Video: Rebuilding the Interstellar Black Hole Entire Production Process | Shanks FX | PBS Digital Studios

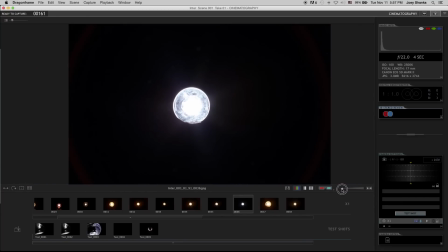10:41 I did one with more of a cooler feel, more blue and this is good to keep around if you wanted to do some color
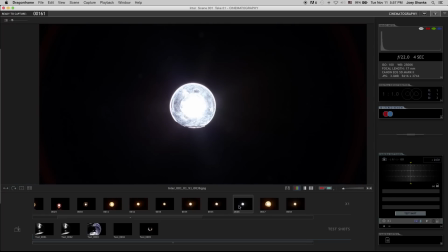10:49 correcting after the fact you could do apply like an adjustment filter,
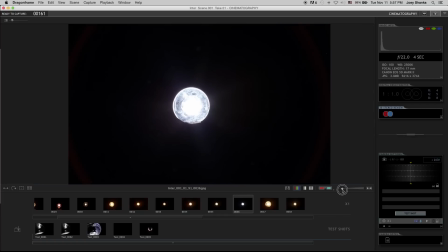10:55 a blend mode on it where this would then add some blue to your shot if you wanted to try to change the hue a little bit without using a actual color filter if you wanted to keep it pure like we have been doing we got that here so what we're going to do
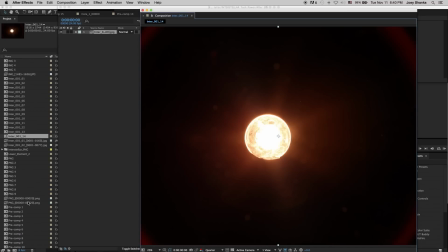11:11 is bring in our composition we just made make a mask of it ellipse and
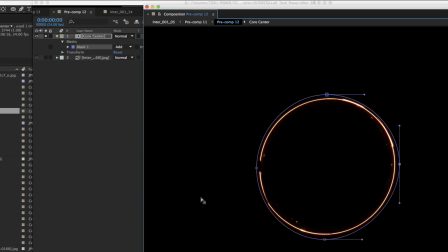11:17 all right that looks pretty good now unsew it
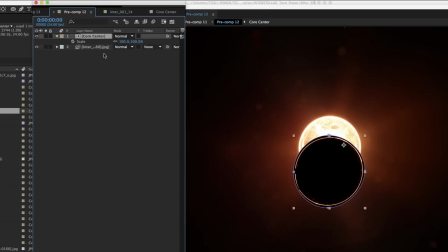11:23 and we're just going to scale this guy down and try to position it
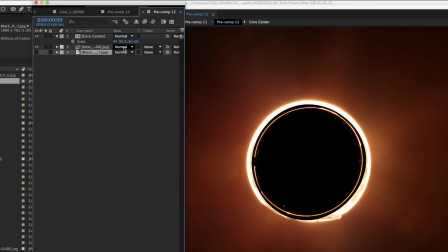11:29 so we want it just to be covering pretty much the whole sphere that is that is
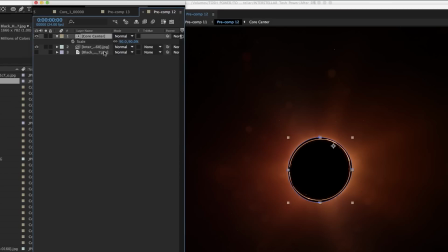11:35 illuminated let's feather it maybe
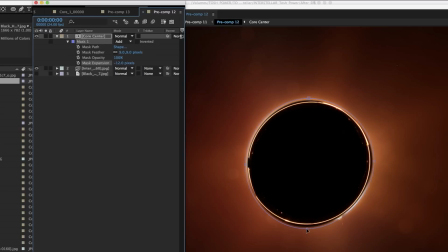11:39 subtract the mask a little and let's just fine-tune it so
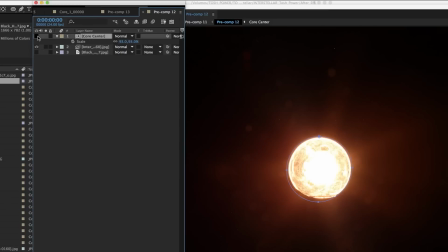11:44 that is our black hole and we'll turn on now
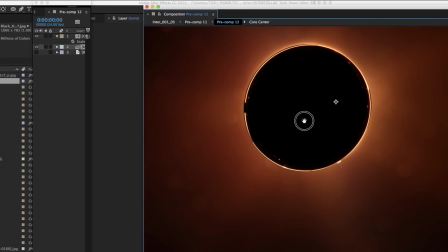11:55 that looks pretty good now what we have here is as can see this table here the
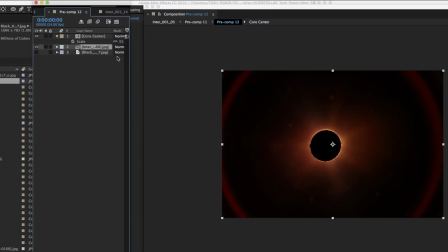12:01 stand so what we're gonna have to do is our atmosphere so let's name it first
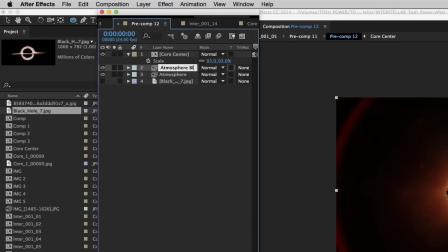12:08 atmosphere blur we're
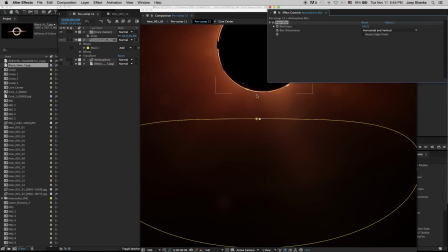12:15 just gonna use like a fast blur on it let's
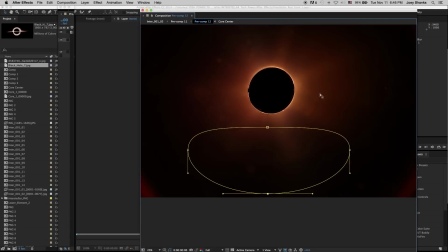12:19 feather it there we go and you see our door over here kind of see a
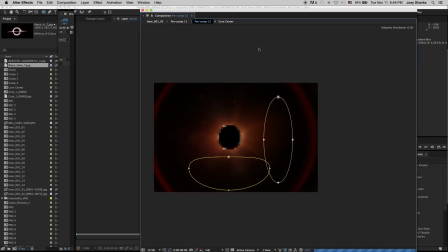12:26 little bit there so let's make another filter and that should be blurred as well.
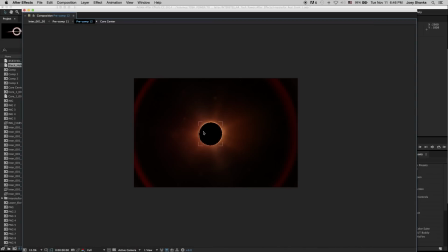12:34 And there we go. So we're starting to get somewhere. Now it just looks like there's this big black ball out in an environment that's not in my shed.
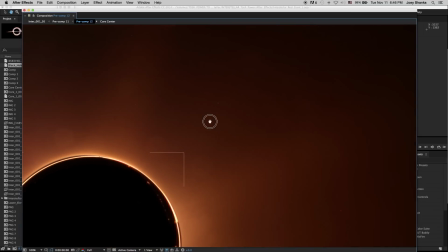12:44 And like even all these little particles and stuff like that, that's just stuff you can't simulate.
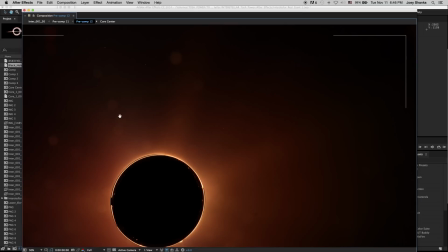12:49 Well, you can simulate it, but the unpredictable stuff of shooting in camera creates all these little speckles of goodness that I think just really work.
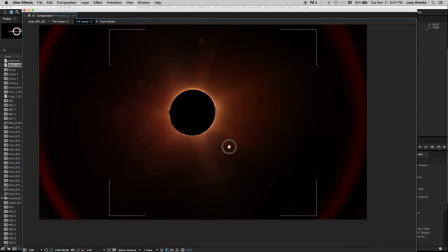12:58 There's something from the shed. I don't know what it is but I like all this these little artifacts and particles and
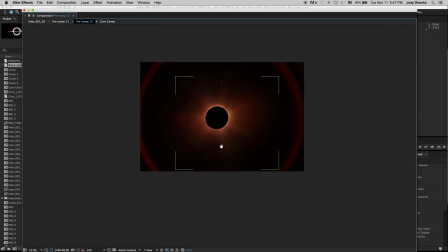13:06 there's some banding going on here but we're gonna fix that later with some with some filters so those are our two
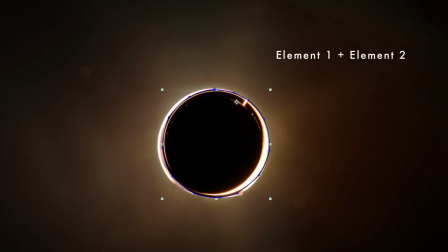13:12 elements our inner ring and then our atmosphere combined into one so we're gonna pre compose
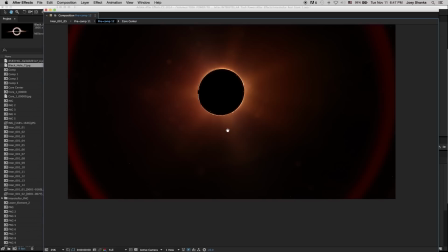13:18 this and we're gonna move on to creating our outer ring elements of our black hole now
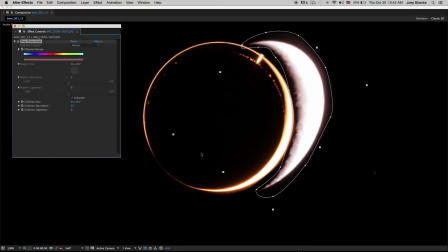13:25 this section right here with the moon and the steel wool with the fan creating these circular light streaks.
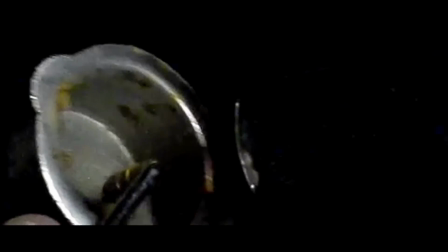13:32 I kind of messed with the order a little bit because I thought this segment was kind of
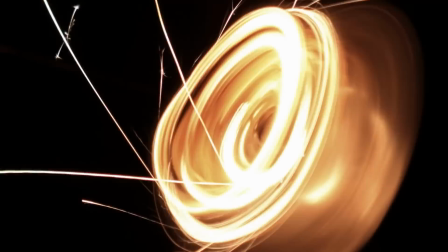13:38 interesting and visually striking so I kind of moved it in front of some elements that would normally go first.
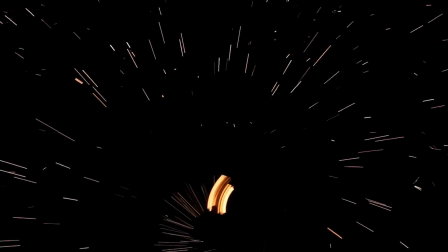13:44 So these elements really go towards the end where they are gonna layer underneath
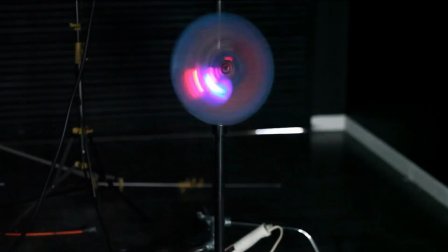13:48 our almost finished composite to add a nice glow element to it.
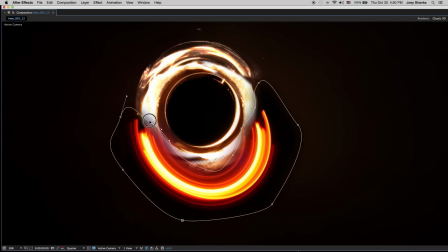13:53 So really and truly what we would do next is create our circular ring elements and that's what we're going to do.
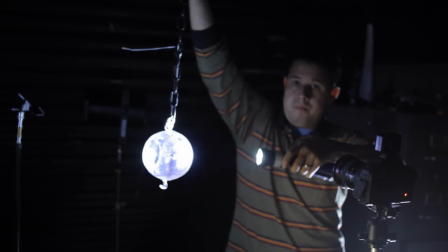14:08 I started playing around with long exposures and shooting a flashlight at reflective items like a disco ball or prisms,
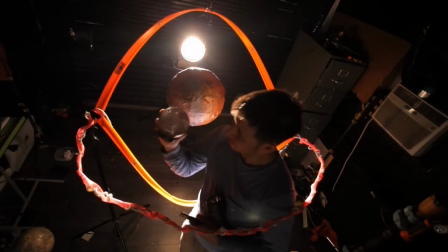14:18 glass orbs that I have, even those glass spheres that I was using. I would shine it at that so it's not a direct beam at the camera but it created really interesting light streaks that I would then use later to create the ring elements.
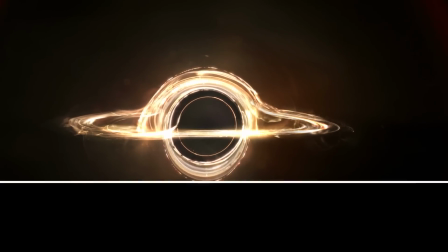14:34 Turn it into a 3D layer, I could manipulate it,
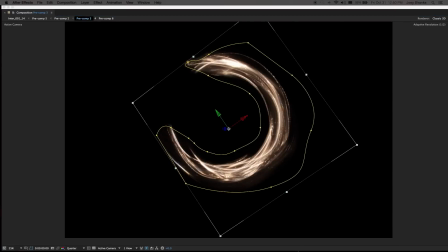14:37 turn the axis so it's more elongated and skew it a little bit and that kind of stuff worked out great.
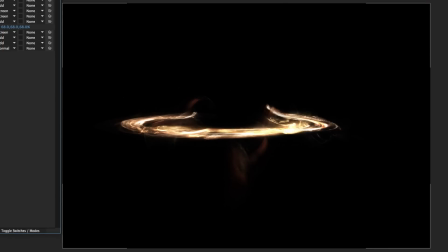14:44 I really didn't anticipate it to get my ring elements using the long exposure techniques.